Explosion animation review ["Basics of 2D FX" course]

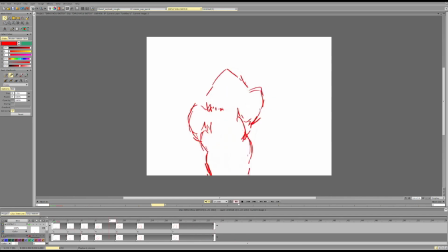(12:45)
Or we basically let the other volumes come in and overshadow that volume, push it through, push it out of the way, or do other stuff with it.
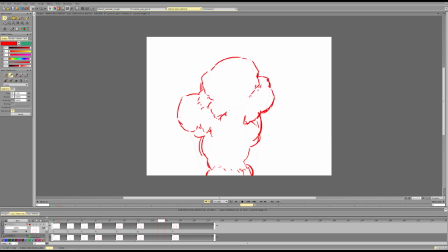(13:01)
And that's pretty much it. And you do need either detail on the shape or additional masses to create rotation, because with that alone, keeping only the same masses,
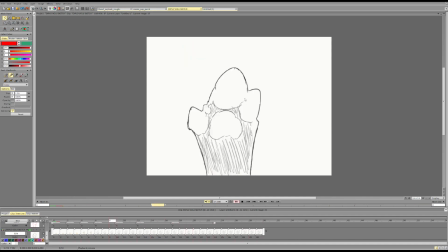(13:22)
it will be almost impossible to create a clear rotation, because there is very little to go off of. So we don't have enough to express the change in space. So I read a bit of rotation because the masses are moving,
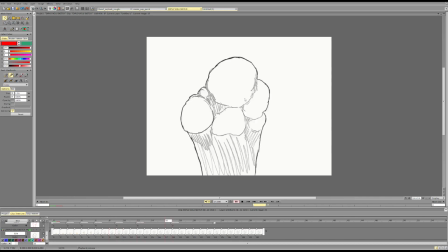(13:41)
but there isn't anything inside or additionally to really push and clarify that motion,
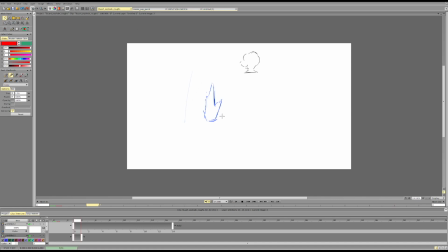(13:49)
to make that very obvious, basically. And here we use a lot of more obvious transitions between shapes in the silhouette, as well as inside in terms of the detail, to really show that, oh yeah, this is a separate scene and it's moving faster and it's increasing,
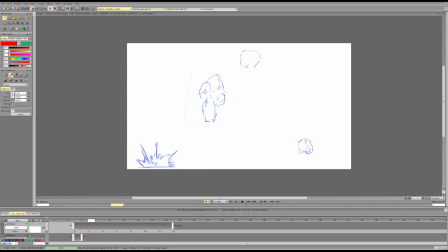(14:08)
and this is a separate scene and it was moving faster, but now it's moving slower and it's decreasing, which will show us an obvious change and motion in space, because one goes towards us or like up and it expands,
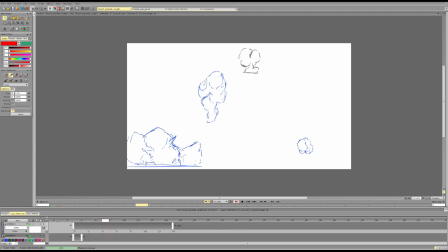(14:25)
and the other one contracts. So things like that. And yeah, separating it out or pushing other volumes through will help us kind of solve that issue.
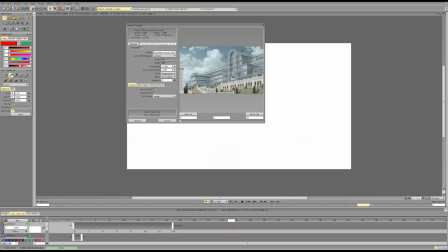(14:43)
And here's basically the approach with a combination of both.
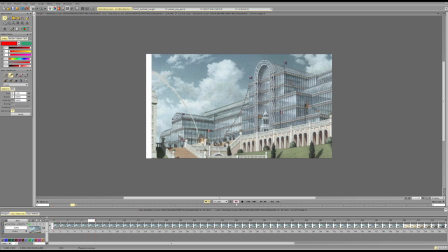(14:50)
So here, if we look at this explosion, kind of does both. So some parts and masses kind of go up and separate, like the top part goes up and separates.
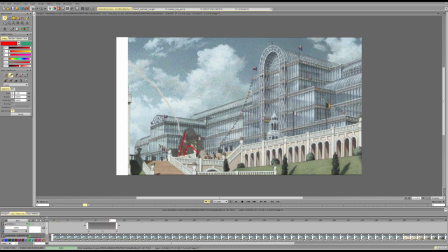(15:06)
So it was this clear one thing, then it goes up and starts separating a bit.
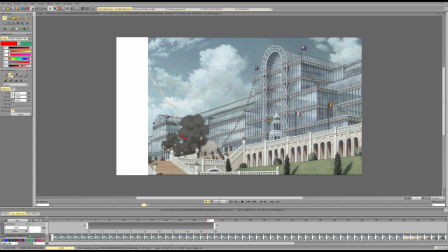(15:15)
And it separates a bit. But we also have this like the bottom thing going up as well, creating a more clear silhouette. And so it's not just one straight line. We have some nice variation of things going with different directions,
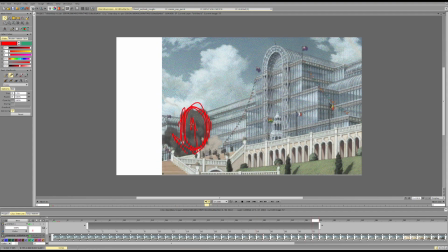(15:35)
but with very clear intention of the most masses and energy going in this direction. So this is like a primary direction of the explosion, and everything else is kind of more subtle.
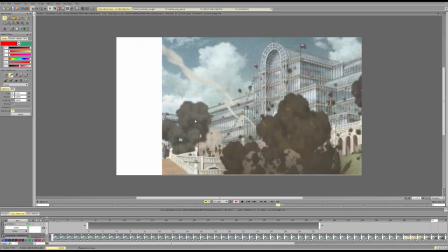(15:47)
And notice that the rotation is showed through these
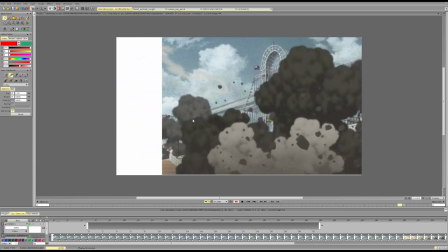(15:52)
details on the sphere, and also through the silhouette,
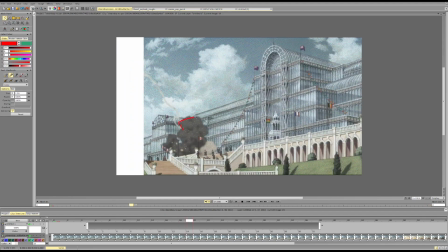(15:56)
like through one mass increasing in size, this one, and other stuff slowly decreasing in size relative to the other mass.
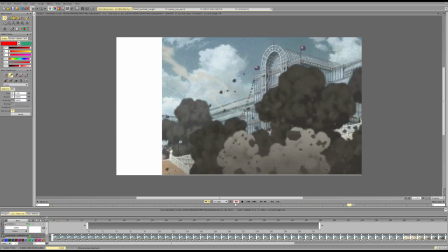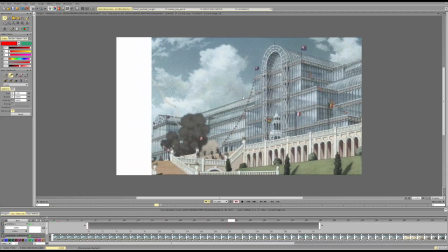(16:17)
So hopefully this explains things a bit, and if you have some questions, let me know. See you!